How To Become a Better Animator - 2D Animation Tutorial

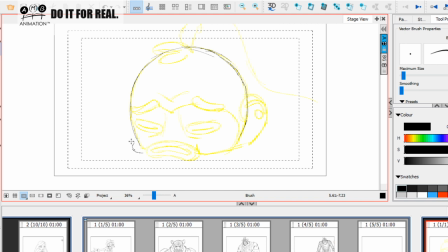(16:34)
So what I'm going to think about doing is I'm going to immediately think about adding some, what's it, squidge, I don't know. I don't know what it is. Some effect to make it look like he's grounded.
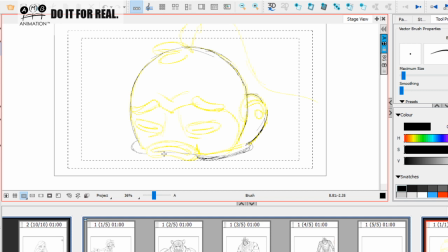(16:50)
Okay, so I'm going to think about maybe throwing in something like this in the silhouette around here like this, to give him the feel that there's something, you know. I mean, it might even like connect it a little bit with this and draw those contours, and then think about it a little bit later,
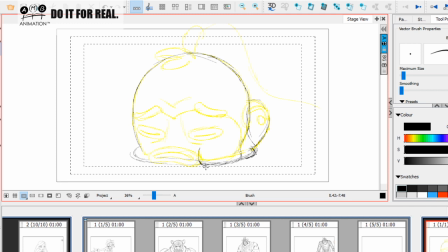(17:07)
you know, and then even think about this could even be a bit of cheek hair or whatever, just to really get it as much out of that as we can. Okay, so now we've got this round thing here,
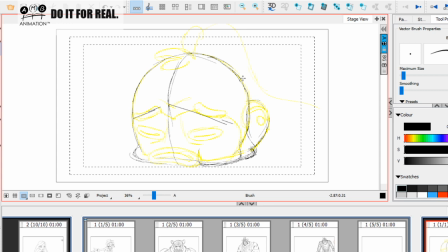(17:22)
but what I'm going to do is I'm going to add my little diamond shape that you all know that I like doing, just to kind of flatten it off, and then in the middle I'm going to add these things here. We can keep it round, but I'm going to change the contour of this to kind of flatten this off.
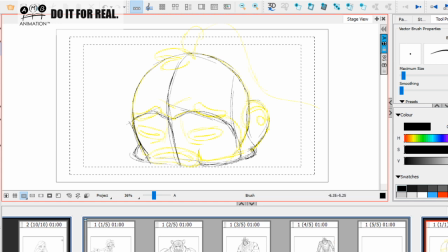(17:40)
Okay, so I'm going to kind of flatten this off, and this is going to maybe come in this way here. Now what I'm going to do here is I'm going to really kind of think about the eye line.
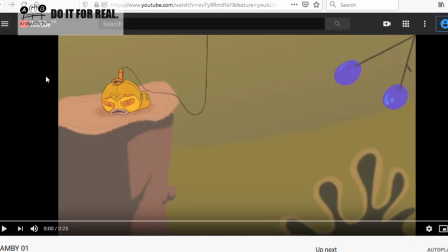(17:52)
Okay, if we come in here, the eyes are something I really want you to focus on, Sean. Okay, your eyes, they're simple lines. They're kind of not really as strong as they could be for
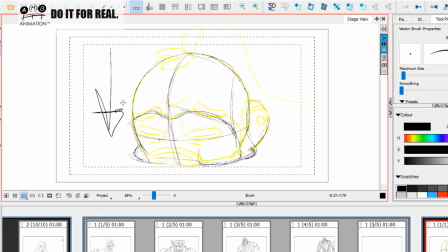(18:10)
you know, we want to feel the downward pressure of this character as he's sleeping. Hence I'm talking about these kind of little things here like this, and we really want to feel the eyes in a kind of relaxed down position.
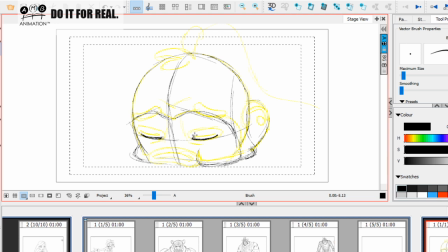(18:25)
So I'm gonna put something like this, and I'm gonna, even though I'm not going to, he hasn't got lids, I'm gonna give him lids just to kind of help me think about the expression when I do it. Because you see, we want to get you away from the cleanup mentality, Sean, which is working with an
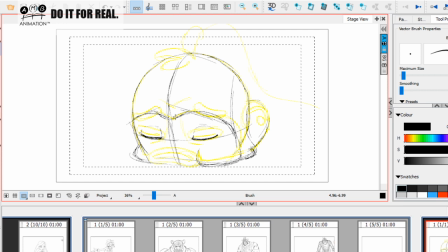(18:46)
animator's drawings who probably understands all of this stuff, and we want to have you start to subconsciously put this stuff in your own drawing. So start to feel the weight. Okay, so now again here I'm going to think about him having brows. Okay, again, if we bring your guy in,
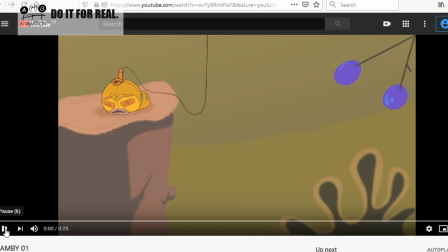(19:06)
we see there's these eyebrows are kind of, they're nice, but they're kind of just floating on top of the construction line there. Okay, they're floating on top of the construction line.
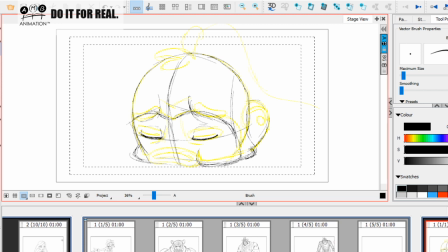(19:16)
We want this to read in the drawing that, you know, we want to feel these eyebrows affecting, you know, the
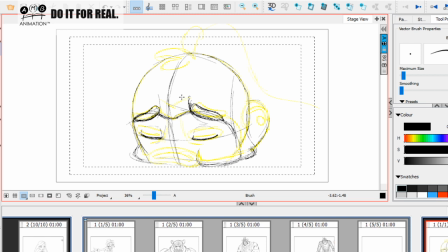(19:33)
structure of the face. Okay, so I'm going to come in here like that, and now I'm going to maybe even push that a little bit, because you've got this little thing in the middle here.
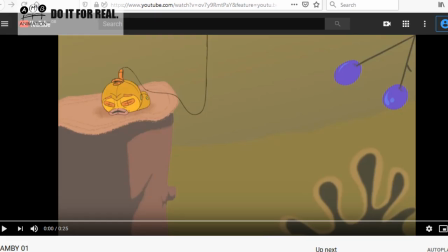(19:43)
Okay, you've got this little kind of brow thing in the middle, but I'm going to change it. Okay, I'm going to do something like this to give him some
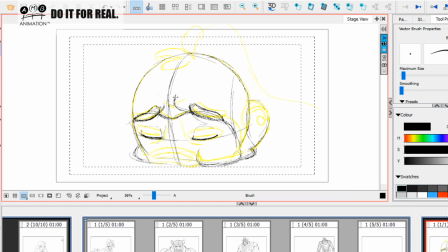(19:54)
kind of evenness, not evenness, a sense of brow to him. So if he had a bigger sense of brow, it could be like this. We could even do something like this if we so desired. Okay, to really push that just that little bit.
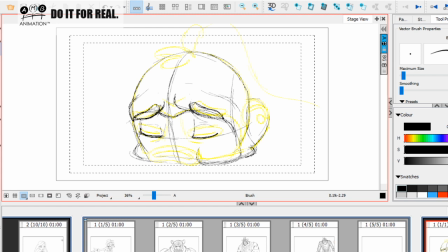(20:13)
Okay, now I want to think, okay, about linking these kind of eyes in with there like this. Okay, now that's going to help me think about the kind of shape that I'm going to want to put around these rings.
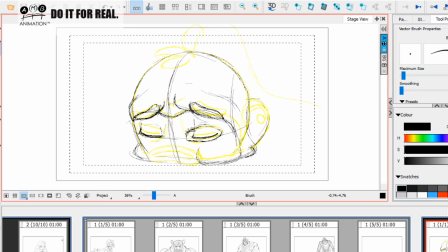(20:27)
Okay, so I'm going to maybe think about the shape around these rings, and I'm gonna leave them like this for now. Okay, I'm gonna give another stab at this drawing. The first drawing is very important. Okay,